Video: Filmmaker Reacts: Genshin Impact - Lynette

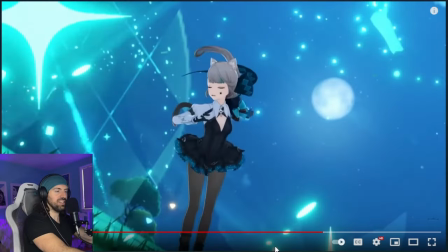This is a great second here. Everything's just coming together. This is a shot I want to break down.
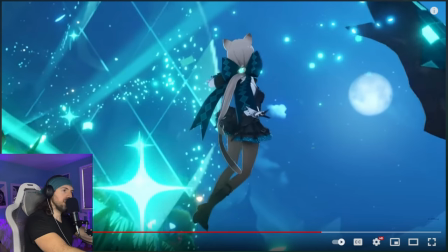It's very clean. This shot right here. She throws the scarf off.
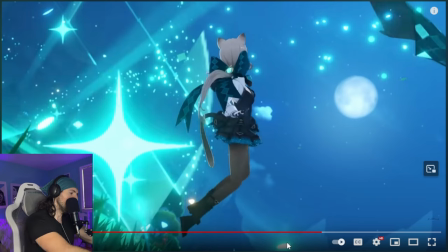Beautiful spin. You have the moon up here on the upper right there. Just a great image again. but as she spins we have this glorious
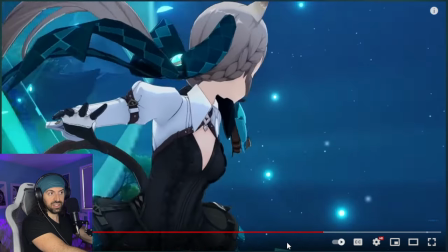little cut which is interesting because if you notice there's a lot of time how action action cuts
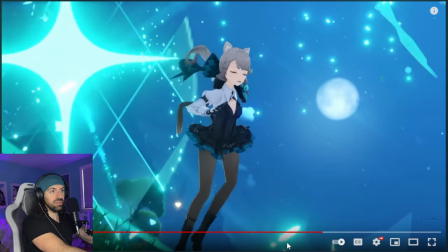work sometimes you don't want to start you don't want to cut exactly
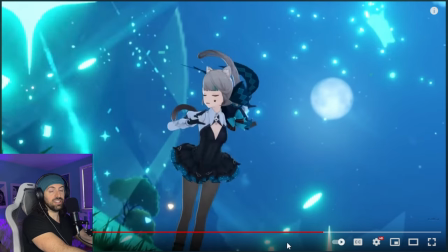in the sort of uh continuity correct place so you notice you already did the turn of her head but we're going to do it again we're going to show the turn of her head again because look at the beautiful camera movement
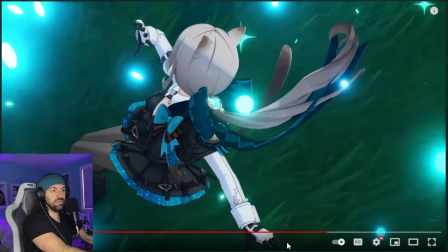that that motivates so a lot of the times there is um sort of a better reason to kind of just allow the
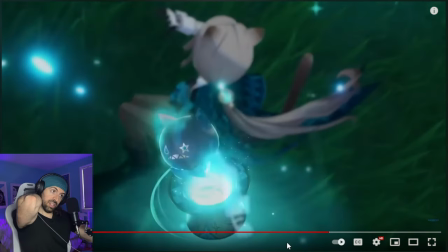art to speak so it's you know there's different schools of thought on that um a lot of some people might say like that's incorrect but i think it works well for this
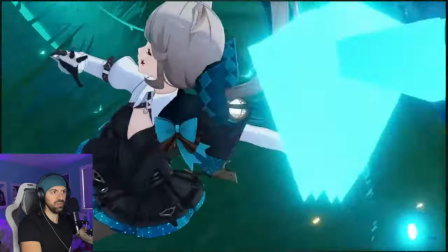let me watch it now all the way through yeah i think because it's so quick that was the correct choice there
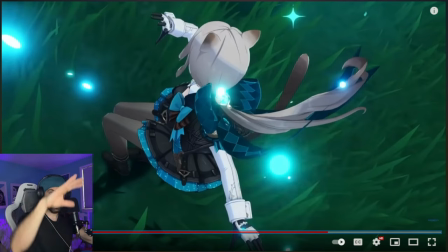um and again to to show that beautiful shot and the movement uh you could have also cut the other shot earlier but i think it looked really good too so it's just sort of a you know a question of editing science and uh what you think is what you think is correct what
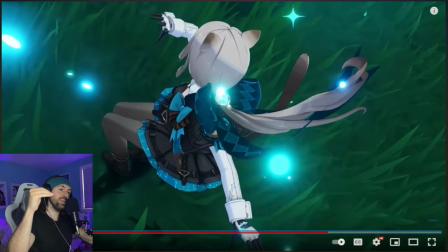do you guys think i'd love to hear what you think if you would preferred it was you know perfect continuity or if you preferred this more stylized approach again in this case it's a trailer it's not like a full full film scene so i feel continuity is even less important in this sense
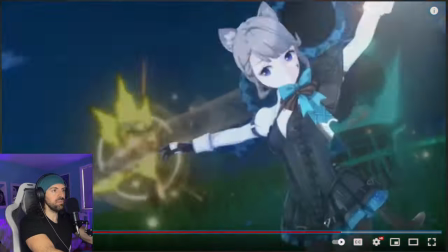okay you can see the cards too and then this
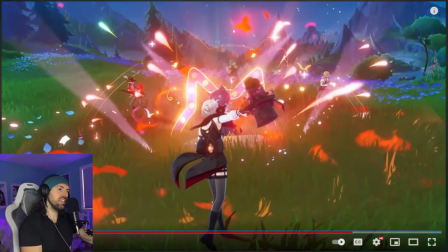is great right This is it like and I'm wondering does he actually show up or is it just showing how he would fight as himself
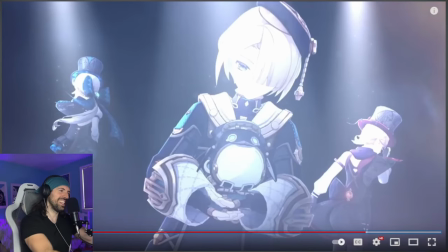No, you need to wake up How was the show? What I can't hear you wake up
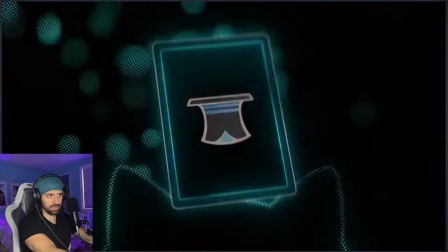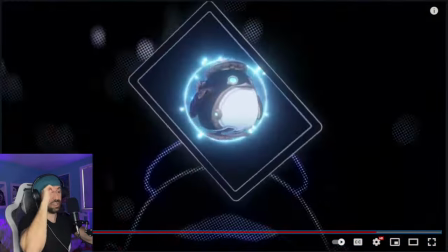It's funny because this last shot reminds me of Raiden Shogun
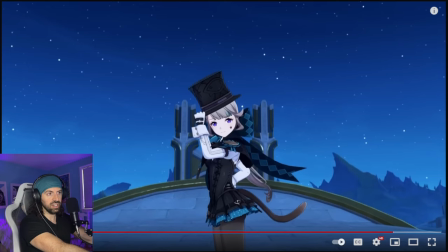There's no none of the same feelings or anything like that, but it's a similar shot how we punched in On right in the beginning of her trailer.
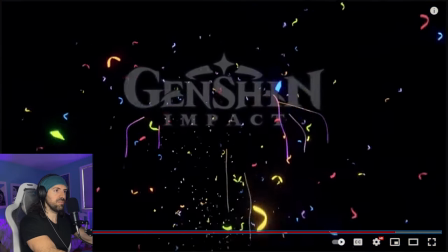That's kind of cool to see that and she's be like on top of Fontaine or something Evening shows are spectacular Should I reserve a ticket for you?
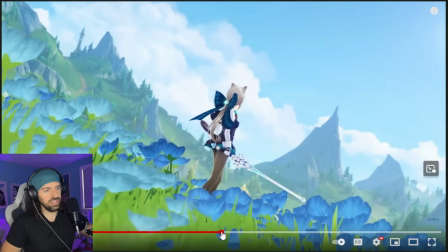I'll take one ticket for me and me one for my lady. Thank you so much. Anyways, I really enjoyed this guys What do you think there's the best shot right there?
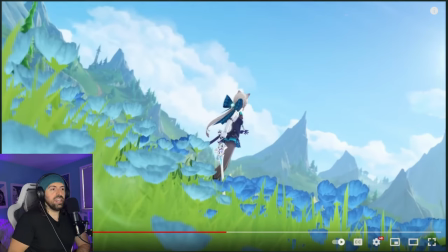There's the best shot you might not have guessed it, but that's it thanks for joining me guys I hope you had a great time and you're having a good day let me know what you want to see next from any games by the way not just Genshin I'd love to get tips for
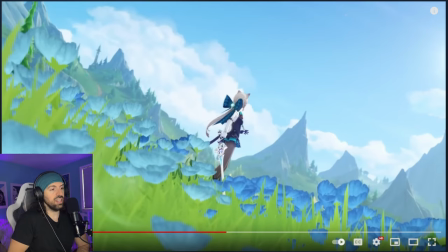other games I've been pushing a video out every day here on the channel for as long as I can here so let me know what else there is to react to we're also still working on FFXVI live over on Twitch if you want to come chat but you guys are the best have a lovely day